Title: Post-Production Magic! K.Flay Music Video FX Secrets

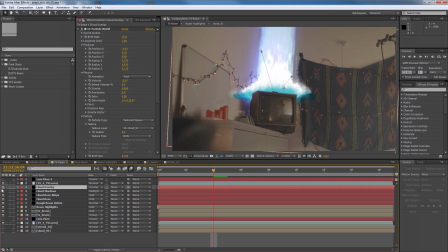[4:04]
Much like the beam itself, it's just kind of the same effect, duplicated a couple times with changing the layer modes.
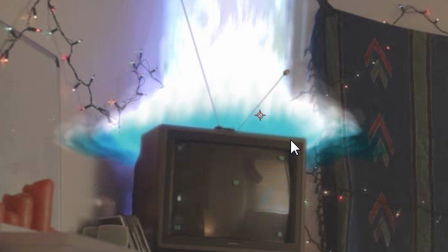[4:10]
It's still a totally 2D effect. This sort of shadow area here is created by just changing the layer mode.
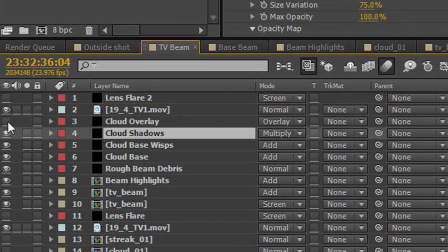[4:17]
So that's set to multiply, it helps darken it up a little bit. The overlay here just helps saturate the color a little bit more.
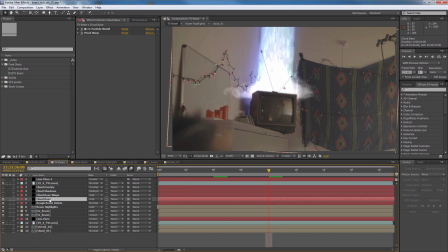[4:22]
And to shape the clouds a little bit, which you can have a kind of a hard time doing in CC Particle World sometimes,
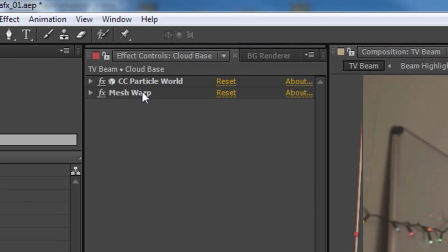[4:28]
is that I just used a mesh warp plugin, again, built-in After Effects plugin. And this sort of warps the clouds so they look a little bit more wispy, they sort of gather a bit more towards the base so it seems like there's gravity.
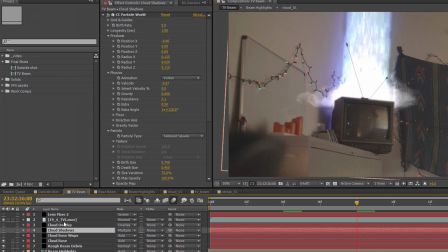[4:39]
And that is applied to just about all these layers. Right? So you can see the mesh warps there too.
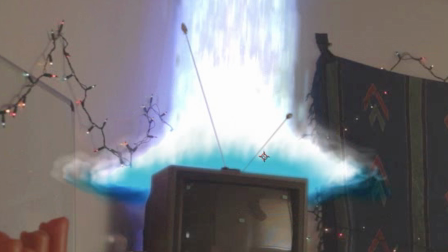[4:46]
Turn all this on and you get these nice thick clouds that look like they're coming out of the base of the beam or the top of the TV. So
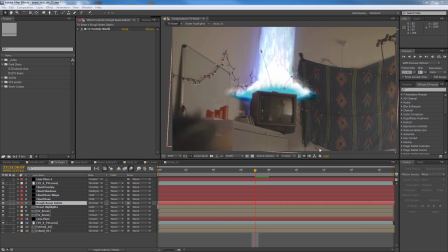[4:54]
the last part of the effect here is also the only time I use any plugins that do not come with After Effects. I'm using the Video Copilot Lens Flare plugin, and that really helps brighten it up, adds a nice glow to everything.
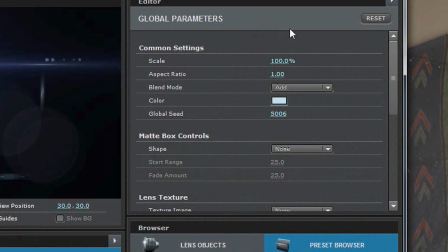[5:07]
So I took one of these presets here, made a simple custom preset, gave it a bit of a blue tint, laid it in front of and behind the cloud effect.
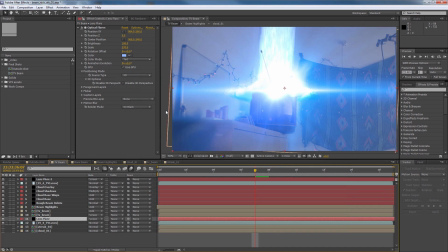[5:16]
So it helps add a little bit of brightness behind it, helps blend in that sort of blue lighting that Justin and Eric had put on the wall when they first shot it.
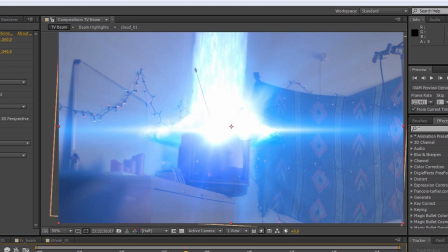[5:23]
And just the sort of overall glow helps give it this kind of energy look.
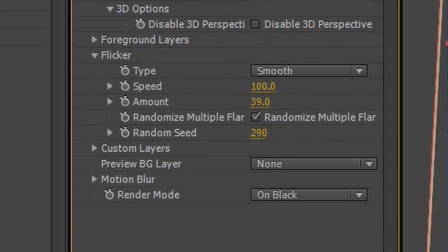[5:27]
The really nice setting is the flicker setting, and this is kind of what helps sell the effect, kind of maybe an inconsistent amount of energy coming out of it.
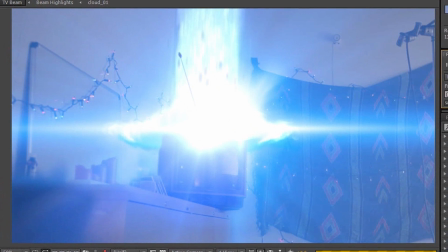[5:34]
So you can see as it plays through, the light flickers a little bit.
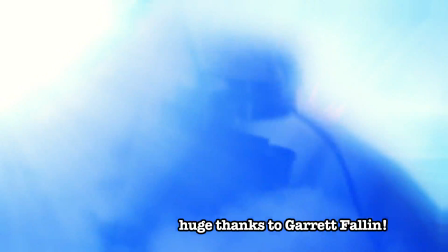[5:41]
Thanks, Nick. I'd also like to give a huge thanks to Garrett Fallon, who did a bunch of the other effect shots in the music video, like the ones you're seeing right now.
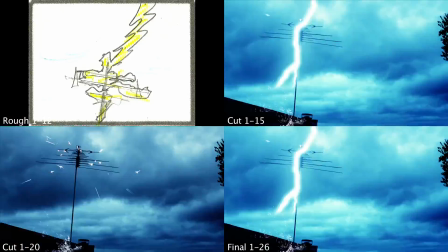[5:50]
So once we had all the portal effects, once we had all the bullet time shots, then we did a lot of extra work past then just to clean it up.
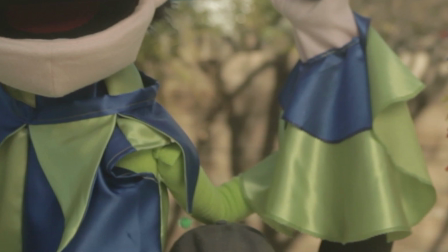[5:56]
Here's an example of one of the shots. Very clearly you can see that's the puppeteer's baseball cap right there.
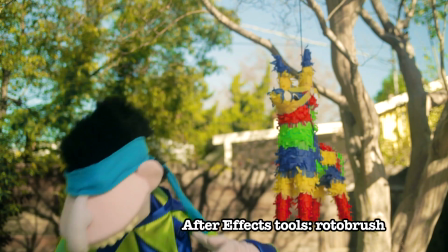[6:02]
And I went in with the roto brush, took a freeze frame in the background so I could clean it up perfectly, and voila, there you go.
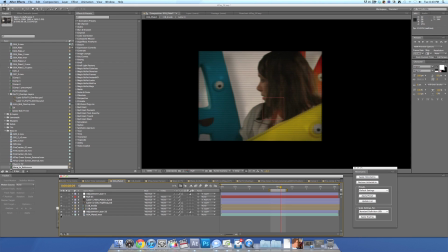[6:09]
It's like magic. I used Mocha, which is an After Effects plugin, to track the TV and insert K.Flay into all those TV shots. So that's the rundown on a lot of our FX shots. If you guys have any more questions, please leave them in the comment section below. We really love every single comment. Even if you just watched it and you want to say you watched it, we appreciate your comments. If you're not subscribed, make sure you subscribe right now. And of course, if you haven't seen our other behind the scenes stuff or the K.Flay music video, those are going to be easy clickable links floating all around my head here. Thanks so much for watching, guys. Here's a bunch of digital cookies for you to munch on.